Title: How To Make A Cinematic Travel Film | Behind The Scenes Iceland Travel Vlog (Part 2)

Hey guys, my name is Matt Johnson, and today I am so excited to bring you the second and final part of
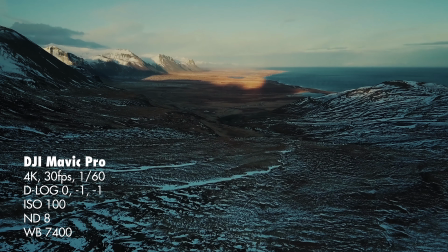[0:05]
my behind the scenes of how I filmed my epic drone and time-lapse travel film of my trip to Iceland. So if you have not watched the first part, please click on the link down in the description below to watch that so you're not confused like, man, he's just jumping into things, this is weird. Please watch that first. Also, as I said, I did make a travel film of my trip to Iceland. It's only about 1.5 minutes long, super cool, I had a voiceover done, I'm so excited about it, it was so much fun to make. I would love it if you could check that out too. I will link it up here in the corner and down in the description. But with that, on to the second part of the behind the scenes. Hey guys, welcome to the morning of day 5, our 5th day here in Iceland. I am honestly kind of amazed that we made it to this point because me and Rachel both kind of feared for our lives yesterday.
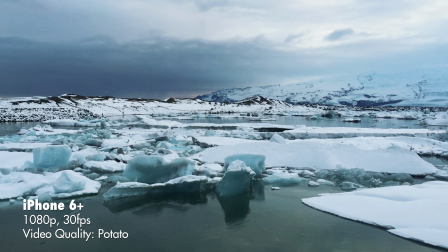[0:49]
After we made our long trek out to the Glacier Lagoon, we had about a 3.5-hour drive back to our cabin. And we were doing fine for about the first hour and a half, and then we were both getting super tired. I drove for about an hour and a half, and then Rachel drove for the other hour and a half. And as she starts to drive, I'm looking out the window, and I see the strongest and most beautiful northern lights that I've ever seen.
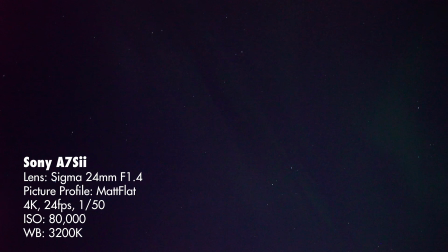[1:09]
And I realize I've only seen, at this point, like 4 days worth of northern lights, so I haven't seen a ton,
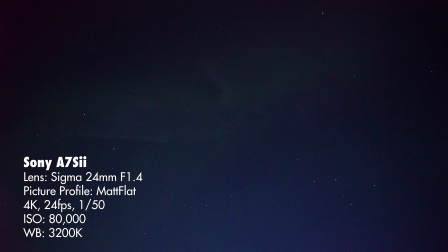[1:15]
but from what I've seen still, like, this was easily the most intense and beautiful light show ever. Even as tired as I was like, I have to go out and film a time lapse of this. I can't not do it.
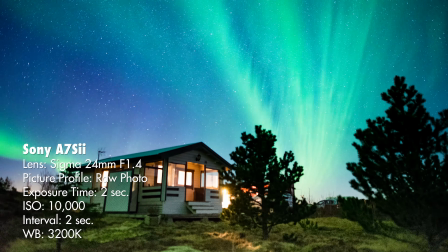[1:25]
I set up my A7S II in front of our little cabin that we're staying at,
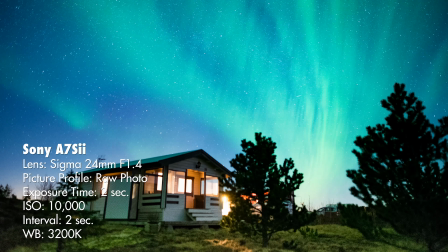[1:31]
actually, and faced it toward the cottage because the northern lights were coming overhead. There was actually northern light strands going overhead, and then there was more often to the left too.
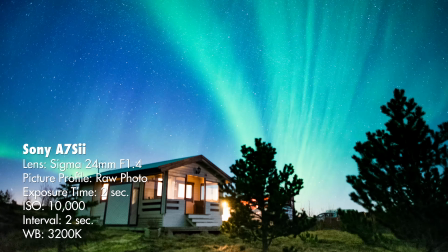[1:39]
It was hard for me to choose what to focus on because it was so pretty.
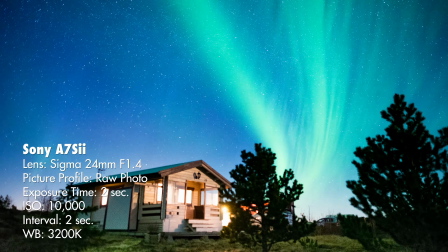[1:42]
But I eventually chose to focus on the cottage with the northern lights overhead because I don't have any little cottage shots yet,
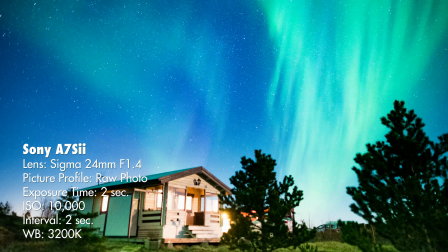[1:50]
and I was kind of saving that one. I didn't think it'd look good just on its own, but hey, with the northern lights over, it looks really good. After shooting the cabin with a 2-second exposure. That's the waterfall that way. Oh, that's the waterfall that way? I don't see it. It's a 4-star. If you want to go. Oh, it is? Okay, yeah. Well, we gotta turn around then. Sorry, there's a waterfall back over here, and we decided to go to it. So, just did a little U-turn. Anyway,
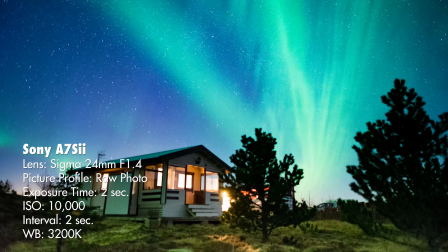[2:17]
I was filming the cottage with a 2-second exposure at ISO 10,000,
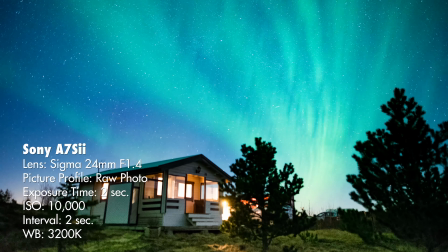[2:23]
and then I also was doing an interval of 2 seconds in between each shot to make sure that it would have enough time to cycle the memory card.
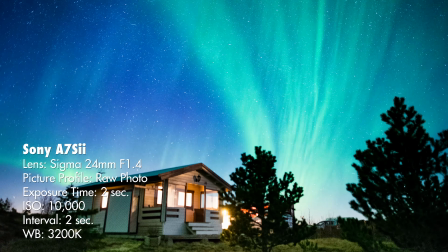[2:30]
I wanted it to be really quick like that because I wanted to get the northern lights moving as quickly as I could. Once I got that shot and I was very happy with it, I switched over to another shot of the same rock that I'd actually time-lapsed the day before.
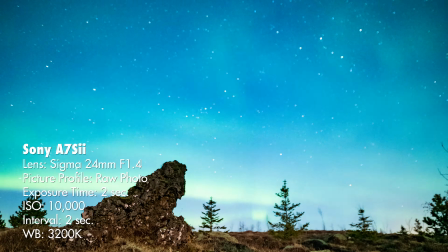[2:44]
But this time I moved further back, so now you get the rock and some trees, and I think it looks really, really pretty, and I got more northern lights from there.
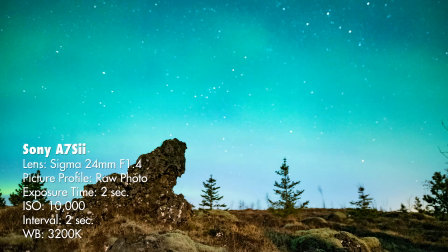[2:50]
After doing that for about 20 minutes, I went back outside, and it was about 2 a.m. at this point.
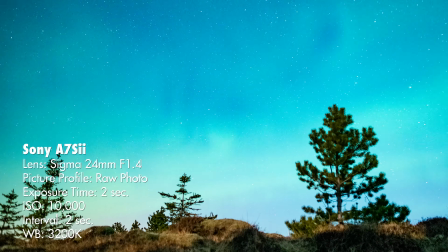[2:56]
I was exhausted, and the northern lights were starting to fade. I couldn't see much, but I shifted again, so I had some trees in the foreground that looked really good,
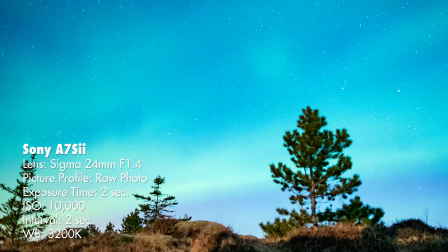[3:03]
and there was the northern lights behind it still as they began to fade. I left that out overnight, just let it run.
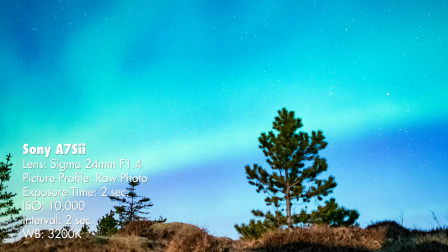[3:10]
In case I wasn't clear about this, I've been shooting on a 24mm f1.4 Sigma art lens, open all the way wide open.
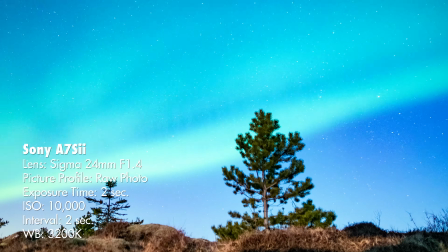[3:17]
Also, my white balance was set to 3200K because I find that looks best for the night sky.
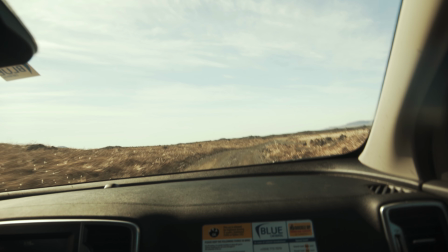[3:22]
For these stops on day 5, because we're leaving tomorrow early in the morning to head to Paris,
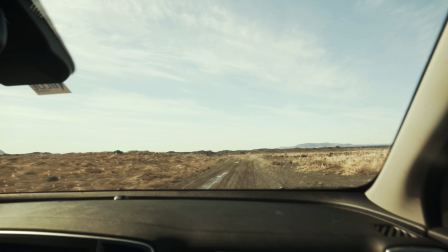[3:26]
we don't have a ton of time today to drive super far, so we're focusing more on attractions that are close to us,
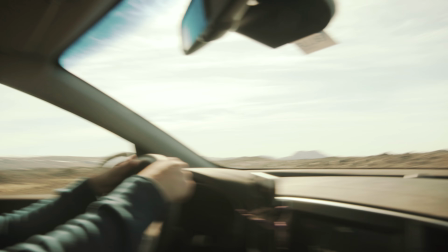[3:32]
namely the Golden Circle, which we still haven't been to. We're driving up through this lava field because there's the something waterfall. Everything's a Skogafoss or Skadafoss or Fjodafoss, I don't know. There's a lot of fosses. As long as the wind isn't too bad, we may fly the drone here. Trollkonuhalap. That's really pretty. Look at it. Over there. Look at that. Don't look at me. Look at that.
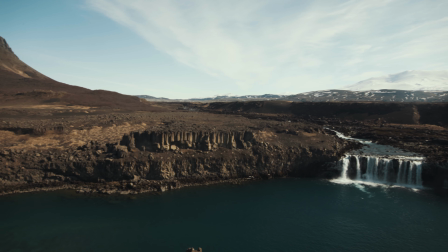[3:58]
We checked out the waterfall. It's very, very pretty, but it is also almost hurricane force winds here right now. We're gonna just keep on rolling here and go further inland.